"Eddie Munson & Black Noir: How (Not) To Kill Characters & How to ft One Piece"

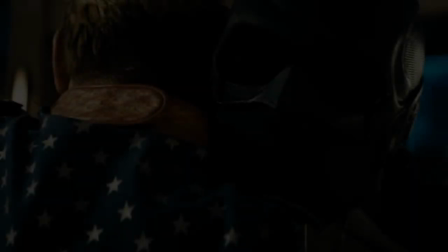(16:30)
So I don't think we needed further confirmation of that, but okay, Black Noir's death will still be unnecessary, but at least it would make sense to a Homelander's character, right?
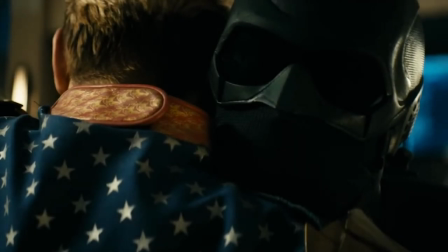(16:39)
And have a minuscule impact. But then after that, you reintroduce the person that understands him the best.
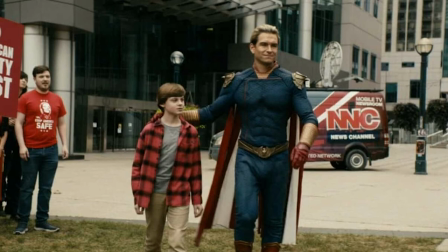(16:47)
You reintroduce his son. That takes away all the impact that Black Noir's death and killing Black Noir had on Homelander.
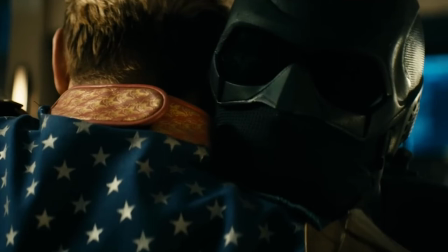(16:56)
Like that means at the end, Homelander just got a trade-off.
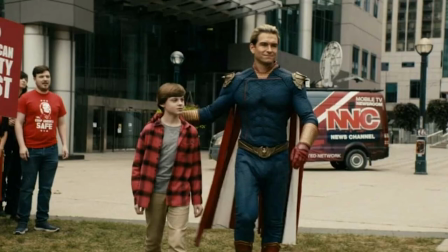(17:00)
He traded in Black Noir for Ryan, which means that at the end, Black Noir's death once again meant nothing.
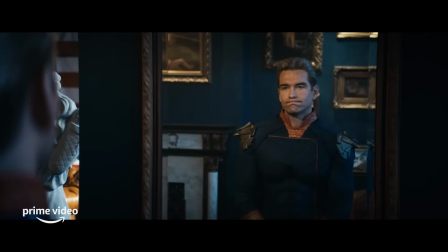(17:08)
And to be honest, Homelander's delusions and daydreams and that Green Goblin scene they gave him already showed us how twisted Homelander's mind is without him having to kill anyone.
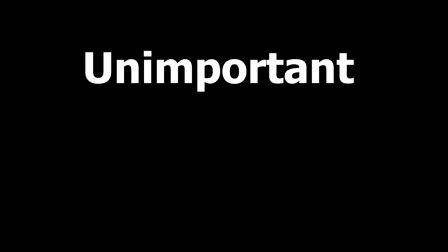(17:20)
So not only once again was Black Noir's death unimportant to Homelander's character, it was also inefficient.
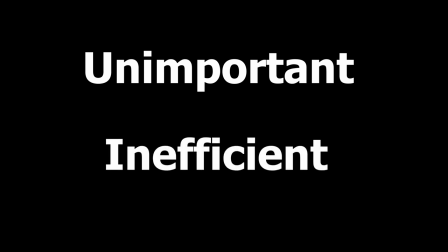(17:27)
Like trust me, we didn't need Black Noir's death to see how crazy Homelander's going.
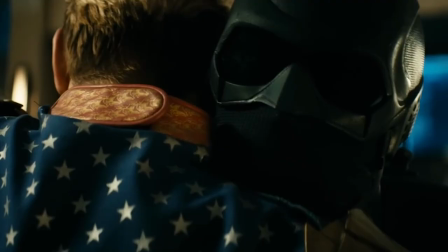(17:33)
Especially not in that way. This could have been done way better, but maybe that's just me.
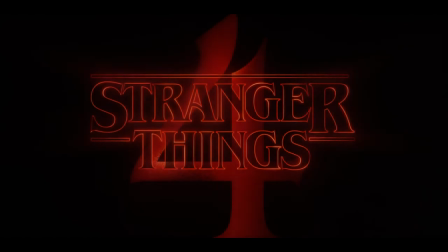(17:40)
And a counterpoint for Stranger Things, right? Is first,
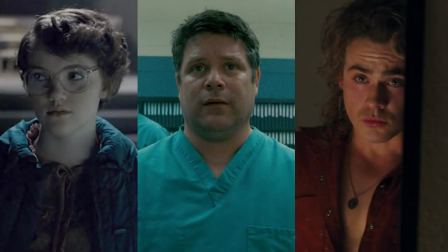(17:44)
I'm not going to spend too long on this because we already know that Stranger Things just kills off side characters for some shock value and immersion points, right?
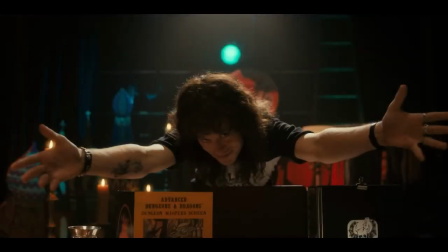(17:53)
But a lot of people say that Eddie had to do what he had to do. He had to stay there so the bats couldn't go kill the three that were stuck, right?
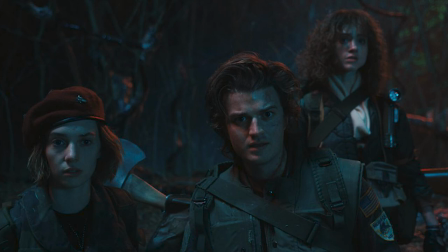(18:02)
But the thing is, Eddie did not know they were stuck at all. Eddie didn't even know if he had to go back out there.
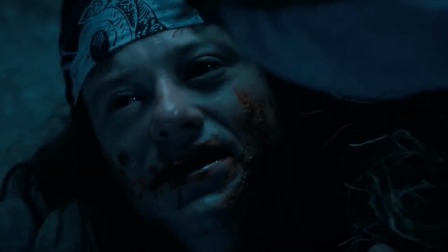(18:09)
So Eddie's death wasn't based on logic. We all know this. eddie's death wasn't based on logic unless the dude has like secret mind techniques and he's secretly 11 oh wait no he's secretly
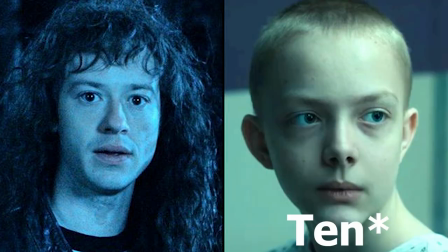(18:19)
12 he didn't know that at all which means the reason why eddie did it which is why i'm discussing his death based off a character driven plot
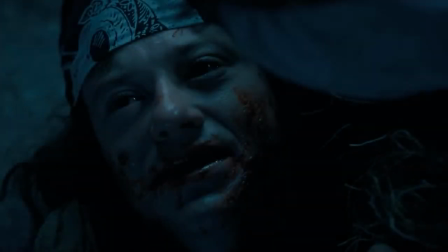(18:28)
point is because his death was purely emotional he didn't know what he was doing when he went out there so it really had no logic behind it
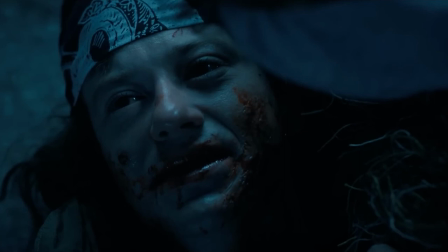(18:35)
he did not know that the crew was stuck so let's stop pretending he did what he did based off logical reasoning when he did it based off emotional reasoning. It's just that that emotional reasoning due to bad writing didn't really resonate with us.
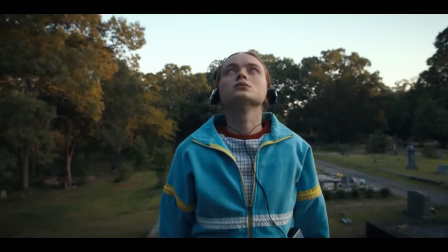(18:53)
Depressing Eddie Munson and Black Noir deserved more. Fly high guys. Still watching next season though.
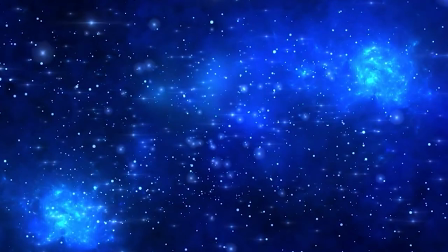(18:59)
Bye guys. Thanks for watching and have nothing but a great night.